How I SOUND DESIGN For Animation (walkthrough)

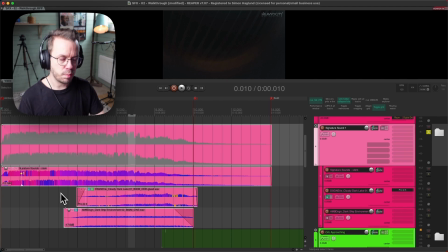And the idea behind them is to like paint a little bit of the landscape that we're in.
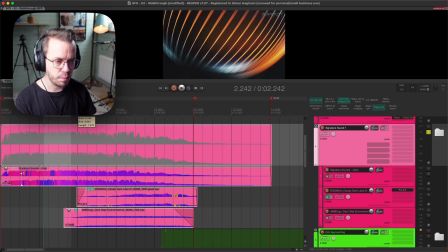When we see the first big orb like moving by, that feels like the big slow signature sound.
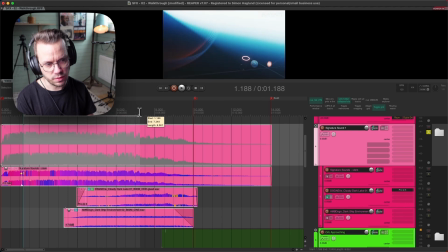But after that we get into some like darkness, and then we get like this taste of a big landscape.
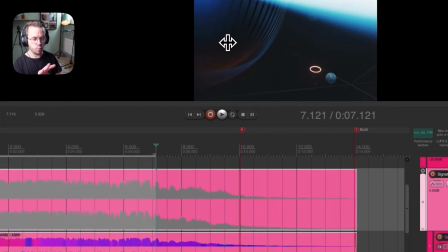We see the orb really far away.
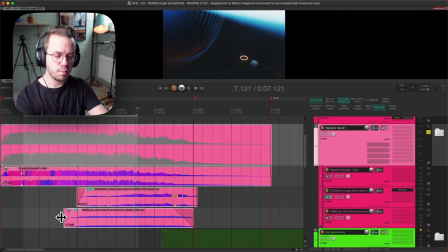So I want to continue like this feeling of something is big and far away, and I have this like low drone for that.
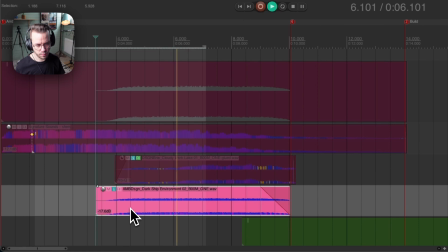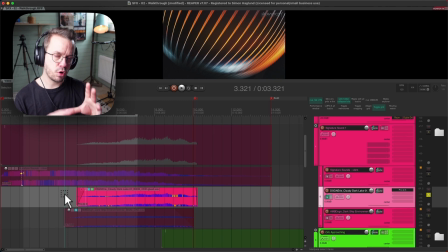But I also want some kind of contrast to the signature sound. That's a really common way to create interesting sound design in your designs, to all the time think of what way can I contrast different things, because that's like what catches our ears basically.
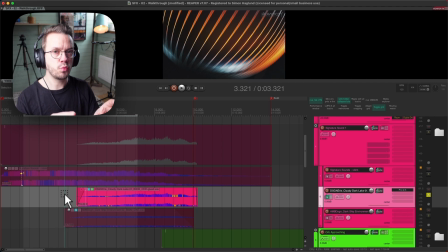If something new happens that wasn't there before, that instantly draws their attention to it. But if everything is kind of the same, it starts to just blur away. So if you constantly work with different contrast in different ways, from sustained elements to like shorter elements, from noisy elements to tonal elements,
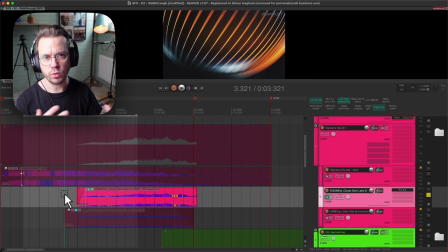from dark elements to bright elements, and constantly think about these like different ways of sculpt your sounds, you can create really interesting redesigns and sound designs that way. So since the signature sound is really low, dark and slow,
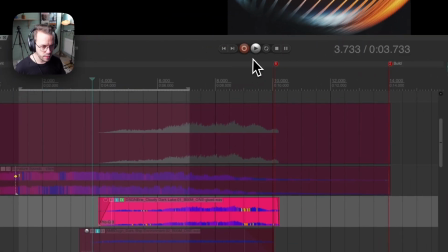I want something to complement that and contrast that, and that turned out to be this sound.
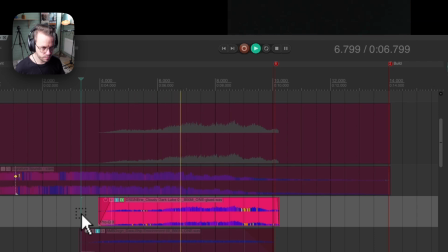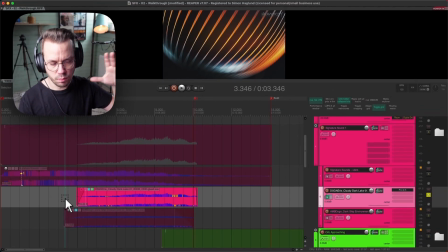So it's a higher sound, it has more harmonics than the first one, and it complements each other. And it works really well with this low drone.
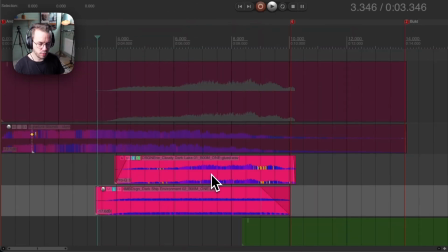And as you see, both of these sounds are from Boom 1, and you will see a lot of boom sound throughout the full design.
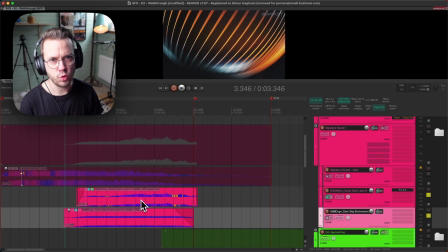I use them I think it's basically just boom sounds, honestly, but it's from the construction kits, and if it's designed ones, I have designed the construction kits, but I'll also use designed ones and edit them down and lay them together,
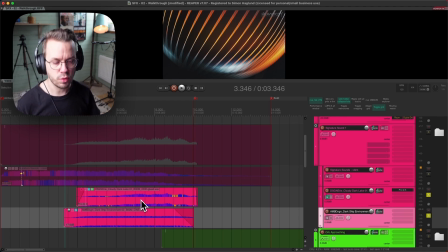but you will just see them constantly throughout the process. So after that, we have the orb approaching.
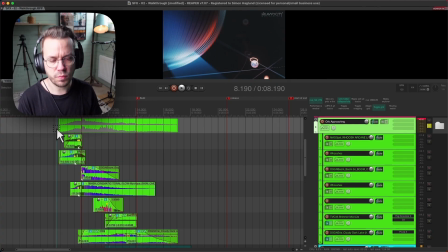So in this part, we start to pick up a little bit of more speed and like momentum of the video or the movie. It's just like any kind of movie. We start out with an introduction to where are we, like where is this set, what is the like playground for the movie, and what are the main characters.
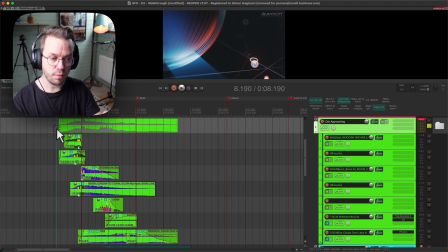We see this like big landscape, and then we have the main orb that's like the main character. But now we're picking up a little bit more speed and a little bit more movement to it. First it was just ambiances, but now we have more stuff going on. So I play through this and you will hear what I mean.
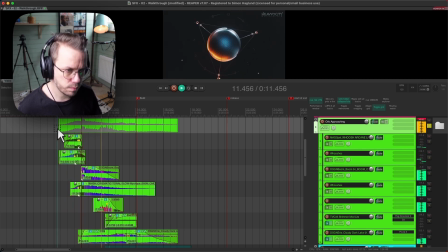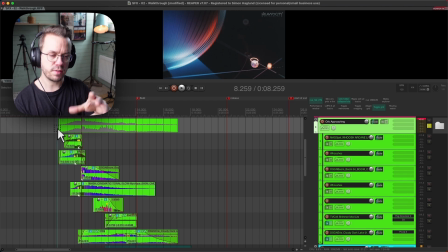So we have this orb approaching us, and I want to emphasize that with just building up the tension of it and just have some kind of hit to it. And then when like this like shimmery like particles comes out, I want to emphasize that with some sound design.
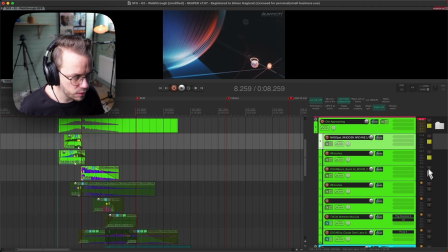So basically the first part here is this impact and the build-up.
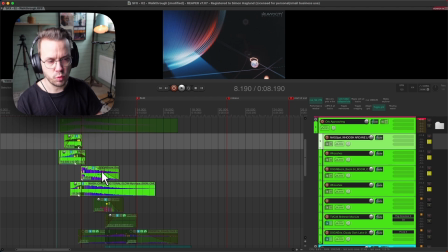So nothing super crazy, it's just a couple of whooshes and a sub boom basically. And then we have this.
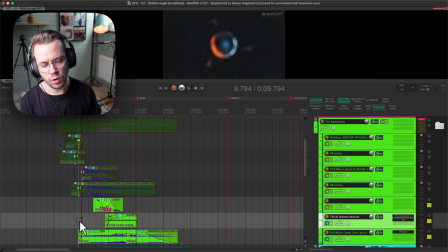So it's a cool contrast in between those two layers, where we have this like liquidy feeling of this layer,
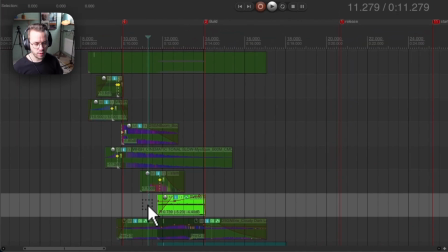and it's a very low layer, and then we have a different higher shimmery noisier layer,
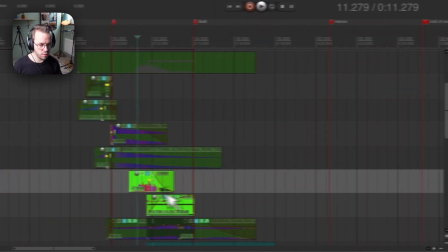and together they work really well
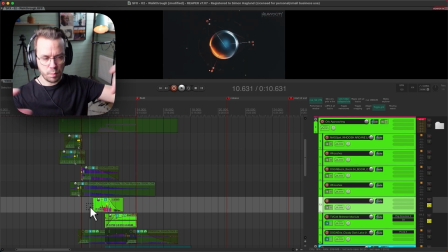to describe that opening up and all those particles coming out from the orb.
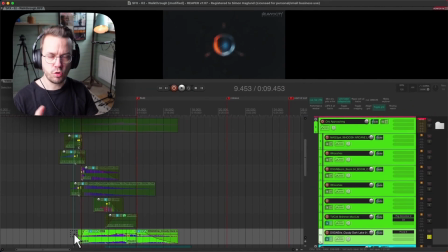And down here we had that same kind of drone airy tonal sound that we heard in the beginning. So it like glues it and ties it back to the beginning and just makes it feel like we're in the same kind of landscape, even though things start to like pick up speed now.